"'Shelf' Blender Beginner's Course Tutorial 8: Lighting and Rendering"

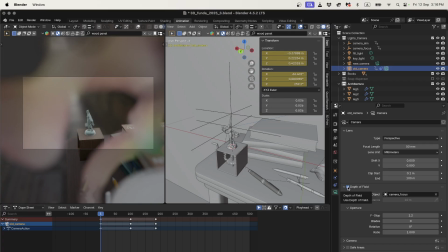[24:45]
We have a relationship between the aperture of a lens and the length of the lens, you know, how zoomed in are we, and how big is the hole that the light is coming through. And these relate to how we see the image and what is in focus.
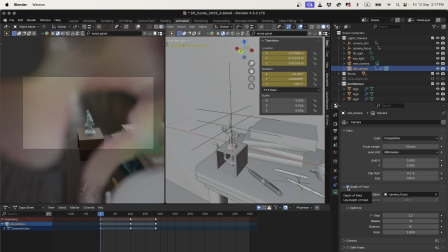[25:05]
So if we have a large aperture, that means that we can only have basically like one part of the image be in focus. So that's what I've done. I've turned on depth of field, and this is where things get a little confusing if you haven't done photography.
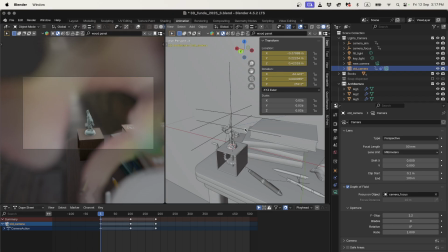[25:19]
A small number in an f-stop actually means like a larger aperture, or the aperture is like the hole in the camera that the light comes through. So if I make this number larger, we'll see that we're not getting as much depth of field distortion. But if I make that number smaller, we're starting to get that kind of fuzziness that makes it look like a camera.
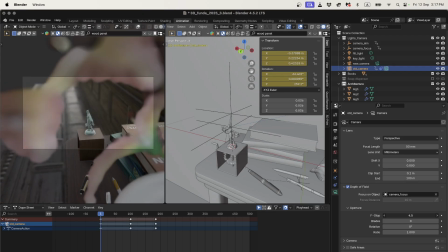[25:38]
See how both the background and the foreground are going out of focus, and the only thing in focus is the sculpture. And that's because in our depth of field, I've said focus on the object, and it's this other empty camera focus.
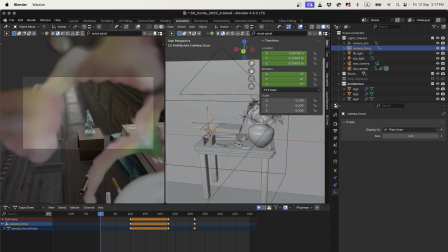[25:54]
And what's cool about that is that I can move that independently and make the camera focus on whatever I like.
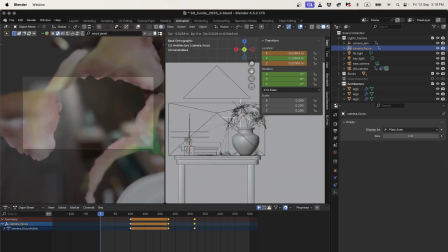[26:00]
So for example, I could put that on my flowers, and my flowers go in focus. And that could be a cool shift. You know, you can animate that and have that move around, and it can just change the focus of what you're looking at. And that's what filmmakers do all the time. They change their focal point.
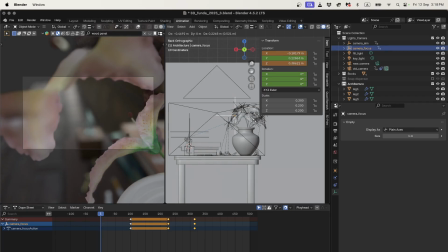[26:17]
So, you know, you could have an opening shot where only your flowers are in focus, and then we slowly focus on the sculpture, for example. So that's why I've got these two extra objects here.
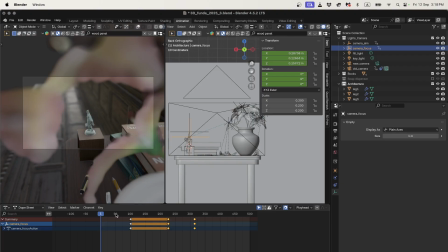[26:30]
And what I do throughout is I've used keyframes to change the position of my camera. So I've got, for the first 100 frames, my camera is inside the flowers,
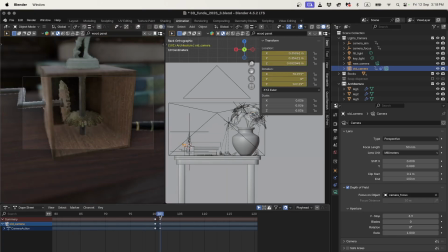[26:43]
and then in one keyframe, I switch, and now I'm looking at my cogs.
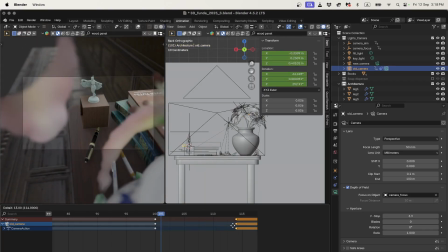[26:49]
If I had a larger gap there, then we'd have a movement that would be really quick. It'd be like a zoom in.
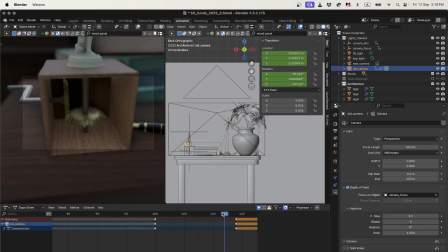[26:56]
But because I wanted a cut, I just had it move on one keyframe. Okay, you can also do things like you can set up different cameras and switch between the cameras, or you can just cut straight with your keyframes.
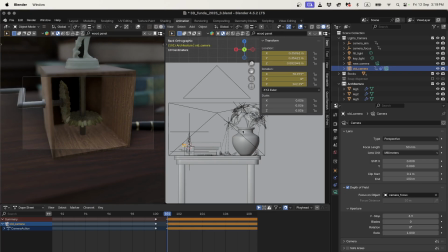[27:11]
Okay, so that was just a bit of a distraction when I was talking about lighting.
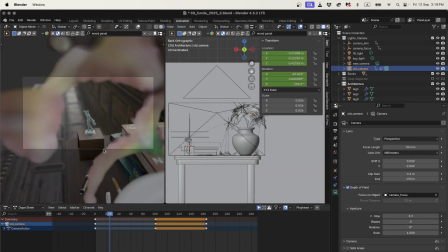[27:17]
And the reason that we're talking about lighting here is that depending on where our camera is looking, we might want our lighting to look a little bit different.
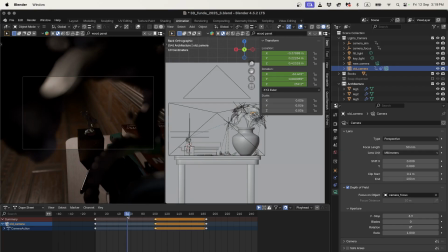[27:24]
We want the lighting to match the shot. So I'm going to just look at my key and my fill light here, because I feel it doesn't look as good as when I had things set up before.
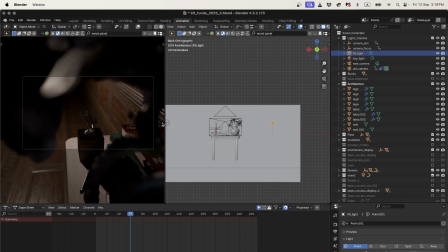[27:35]
So let me just see, what have I done differently?
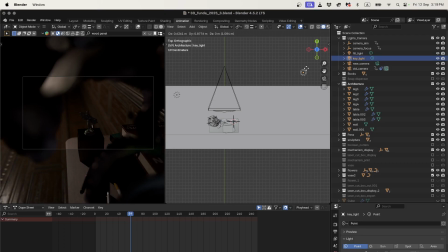[27:41]
Perhaps if I bring my key light out a little bit, and I might just make it a little bit brighter.
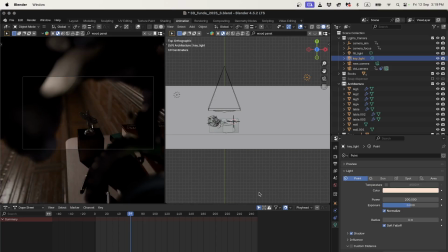[27:48]
Let's make it like 200. Okay, and my fill light, I might do the same. 15. I think that blue is a little bit too much. Okay. Actually, I think I preferred it the way it was. Now I remember what I did.
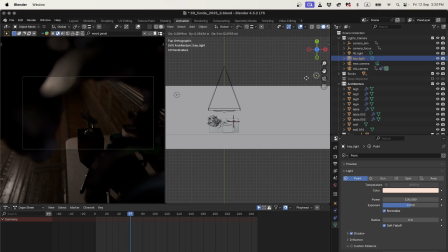[28:07]
Because I want that background to be dark, because I don't want us to really notice the fact that my floorboards don't look really good. So I might actually leave these the way I had them,
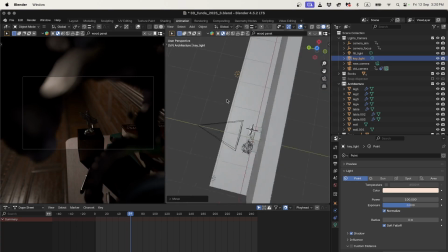[28:18]
but what I'm going to do is I'm going to add a little extra light on my sculpture.
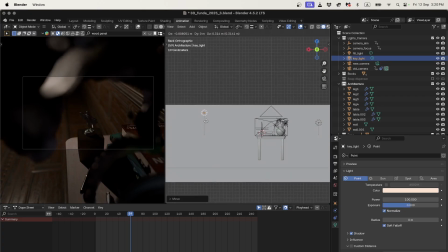[28:23]
I forgot I had that extra spotlight.
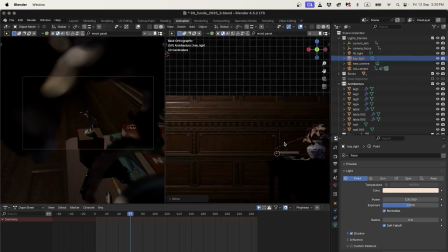[28:27]
Okay, I'm just going to look at this from the front and see how my lighting looks. Just dropping my light down a little bit. Something like that's okay. Yep, all right. So now I had an extra spotlight on my sculpture. That's what I'd forgotten about.